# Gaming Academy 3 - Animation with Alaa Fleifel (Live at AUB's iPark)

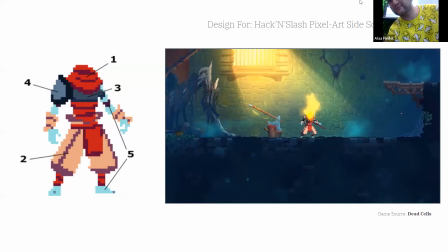(4:07)
Click on the, I don't know. Hey, though? No, I'm just going to the bottom. Yes, please, merci.
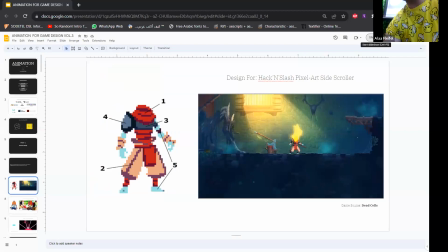(4:17)
No, no, we can't see it. No? We can't see it. Oh, okay. Okay, so for example,
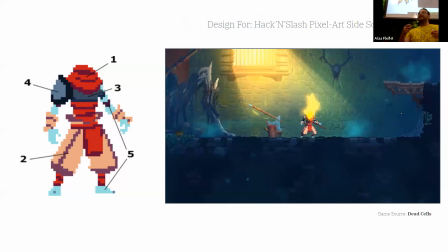(4:27)
a game like Dead Cells, which is a hack and slash game, has a specific design to the character with the anatomy of it.
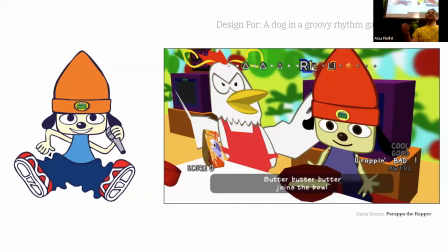(4:34)
If you're playing a game like Parappa the Rapper, which is more of a dog and a groovy rhythm game,
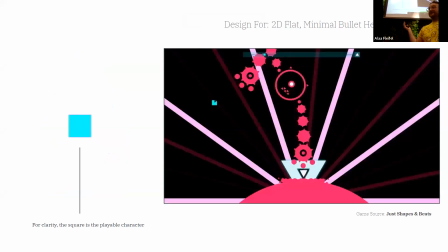(4:41)
غير ما يكون a game like Shapes and Beats. يلي ما لعب Shapes and Beats, play Shapes and Beats. It's a good rhythm game, slash bullet hell. It has a playable character as a square.
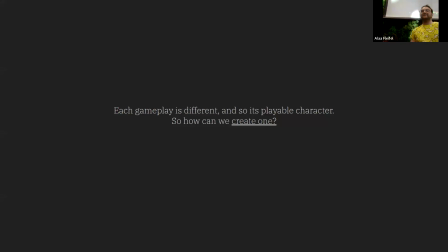(4:54)
So your job is very easy as an animator. So Each gameplay is different, and so is its playable characters. So how do we create a character? We start simple with a circle. So you observe the circle. Observe the circle.
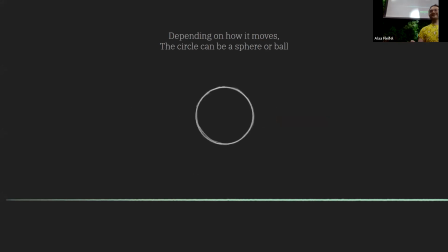(5:15)
Depending on how the circle moves, it can be a ball or a sphere. And one of the principles of animation is easing in and easing out. And you can see how the spacing of the frames affects the smoothness of the motion.
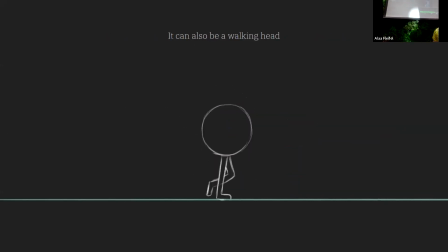(5:31)
And this is a principle that you'll constantly use when you're animating characters. A circle can also be a walking head with legs.
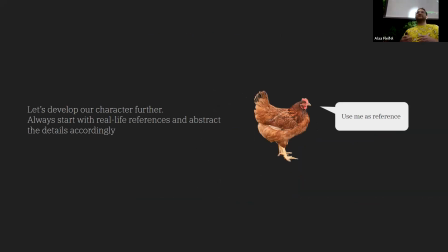(5:40)
For the sake of this workshop, we're going to be using real life references to design our character. And the most, the epitome of references available in nature is a chicken, which we'll be using for reference.
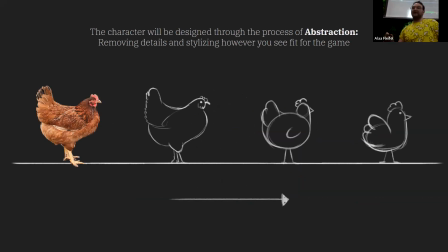(5:56)
So this is the abstraction graph. So this is how characters are designed. We use a process of abstraction. We start with a reference and we slowly remove details to reach a final design.
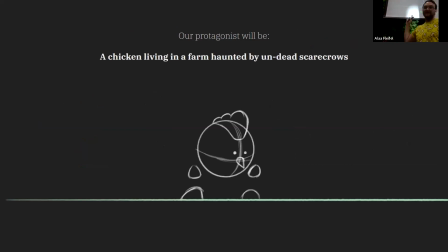(6:10)
For this workshop, our protagonist will be a chicken living in a farm haunted by undead scarecrows. So some design elements like the comb and the beak inspire the design of the chicken,
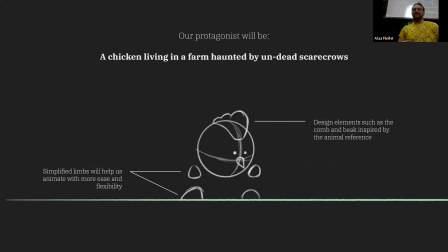(6:26)
and the limbs on either side of the body help us animate with more ease and flexibility.
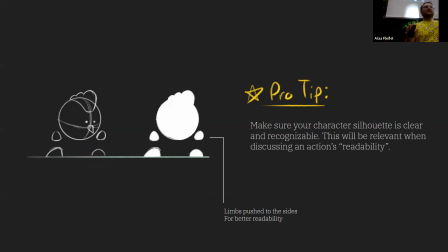When designing a character, always make sure that the silhouettes are readable. That's why the limbs are on either side of the body. And if the body, if the limbs are close, then silhouette-wise,
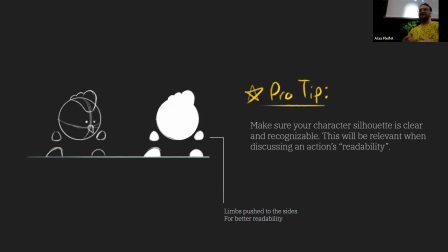(6:52)
we can't understand what's the shape, what's the characteristic of the motion, of the pose.
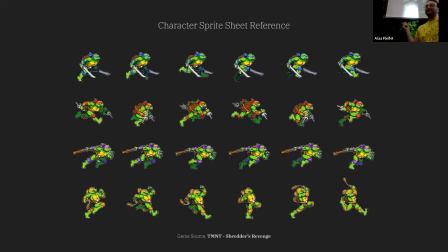(6:58)
Those are sprites from the human game.
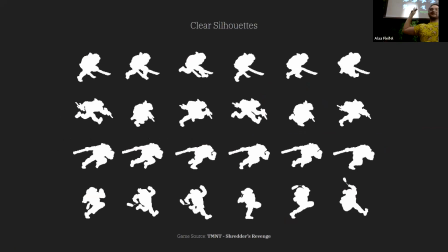(7:05)
But you can see how you notice the sprites of the character animation, and it's very readable poses each step of the way. And this is what you want to strive for when you're animating characters. The frames don't appear in a millisecond, but overall it affects the readability of the animation.
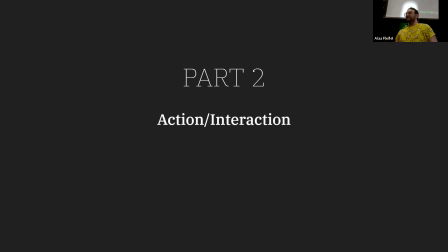(7:22)
So part two, action and interaction. This is where we'll start animating the character.
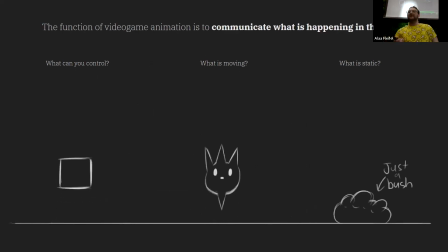(7:29)
And before you get into the animation part of the video game, you need to ask yourself, what's the purpose of animation in a video game? So the function of video game animation is to communicate what's happening in the game.
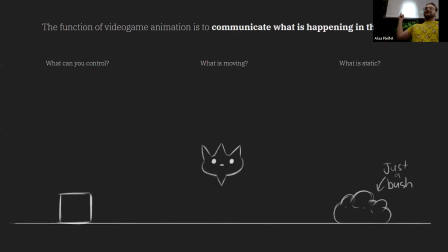(7:43)
Is it something you can control? Is it an object that's moving? Can it cause damage? Is it a static object in the environment? The idle animations of those objects allow you to understand these different details.
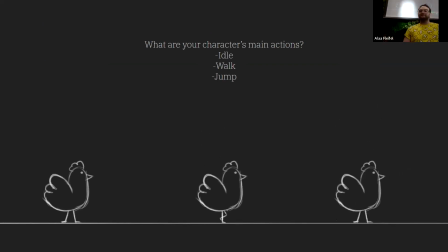(8:00)
Akid, with respect to the design, come in. So you ask yourself, what are the main actions? It could be an idle animation, walk, or jump. So for our character, we start with an idle animation.
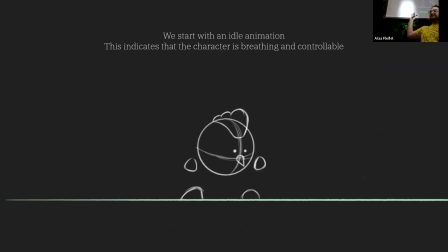(8:13)
This allows us to understand and know when a character is idle, it means the character is breathing. It means you can control the character. Not always if you're a square, but you know, for this sake, a chicken moves.
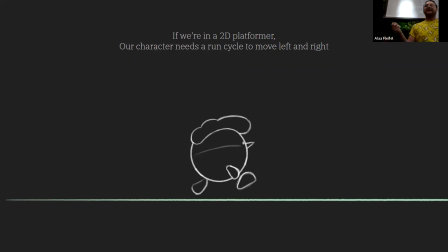(8:30)
Since we're talking within the context of a 2D platformer, our character needs a run cycle to go from left to right. So some details like the bounciness of the comb allow us to feel some weight to the character. It gives it more personality and more recognizable trait.
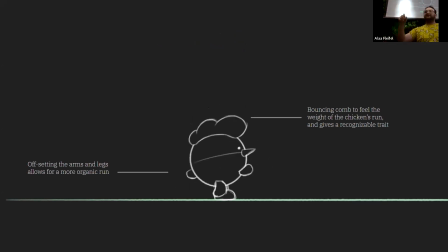(8:50)
So if you show the lahasta, as I'm animating the run cycle, it becomes too stiff when the limbs, like the right arm and leg, if they're moving in sync, it feels too stiff. So offsetting the limbs allows the run cycle to feel more organic, if it's a casual run.
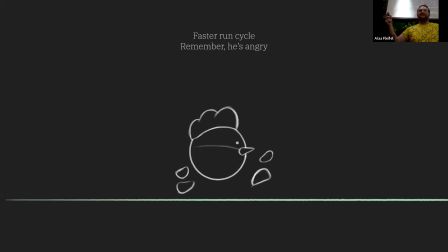(9:12)
So in this case, we need a faster run cycle because the chicken is pissed off from the undead scarecrows.
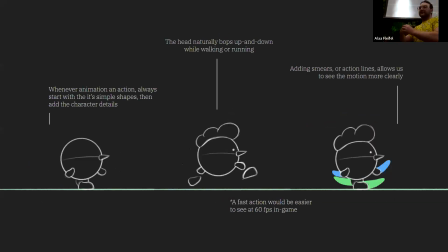(9:18)
Hello. Whenever you're animating a character, the process you want to go through is by starting simple. So nahna balashna bi a circle, you animate the circle, and then you add the details like the head, the eyes, beak, etc.
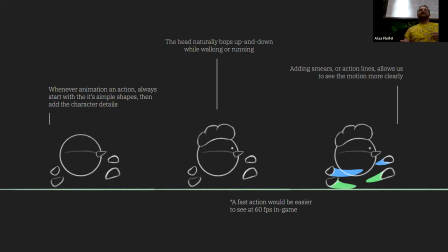(9:36)
And again, this presentation is at 12 frames per second. In a video game, it's 60 or above, so the action is going to be smoother. And smears are very helpful to understand the line of action.
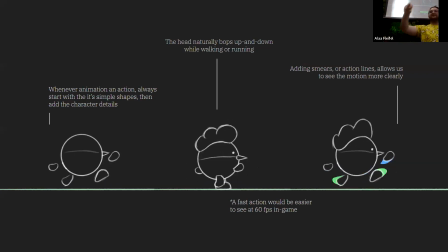(9:51)
The run cycle here is barely six frames, but the line of action, the smears used, allows you to understand the speed and the motion of it. على فكرة إذا حد عنده أسئلة نخليهم للآخر. أوكي.
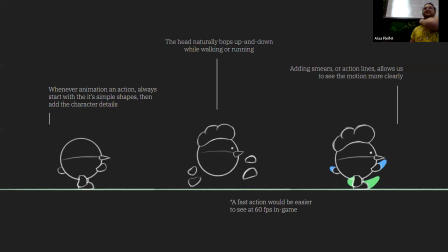(10:06)
إذا في أسئلة ما عندنا مشكل بس إذا في لك كتلة أسئلة اكتبونه للآخر.
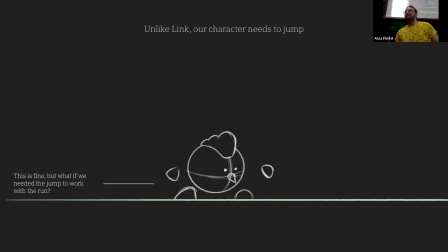(10:13)
أوكي. So مين هون لعب زلدا؟ أوكي. So it doesn't matter. لحظة بآخر زلدا صار فيه نقطة.
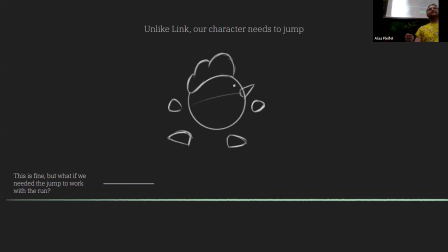(10:30)
Yeah. Okay. Yeah. طب let's talk about. Can she? Okay. Well, be linked to the plaza. I have kind of 2D top view. بعرف شوي.
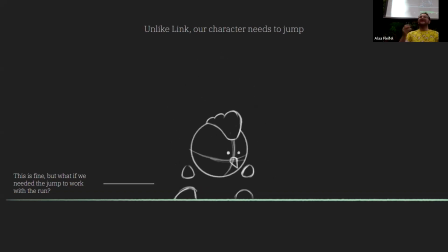(10:48)
Link's awakening, يمكن. Anyways, sometimes you need the jump attraction. هيدا اللي وصله. Okay. So unlike Link, your character needs a jump. Because chickens can jump, okay? So it's easier than that.
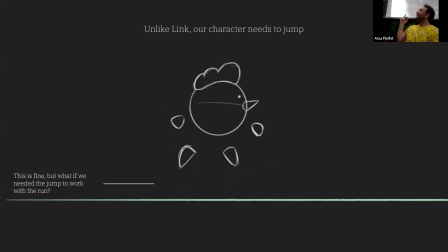(11:07)
Sometimes I'm gonna be zero, Kevin. So with this jump action, it's fine, but the issue is it doesn't work well if the character is running and needs to jump.
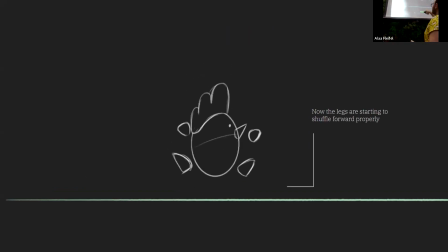(11:22)
So instead, the legs will shuffle, and except when you add it to a run cycle. They start to feel more organic, what about? And keep in mind, you're animating each action separately. So when they play together, they need to feel fluid and intact. They need to feel seamless.
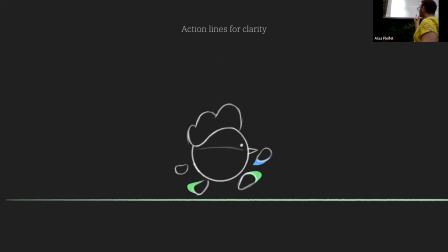(11:42)
So, and I added the action lines for clarity. And necessarily, it allows the action to feel smoother.
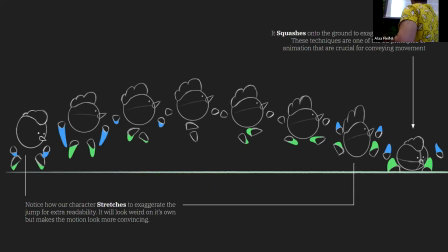(11:53)
Those are all the supported sprites for the jump action. So at the beginning, when the chicken jumps and lands, you have another principle of animation, which is the stretch. And the stretch emphasizes the speed at which the chicken is jumping. And as it lands,
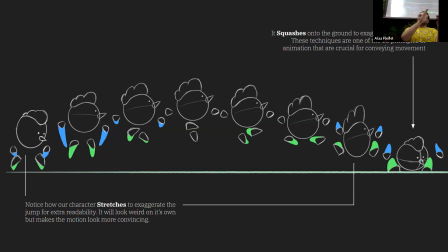(12:12)
you have a squished frame, which is also part of the squash and stretch principle.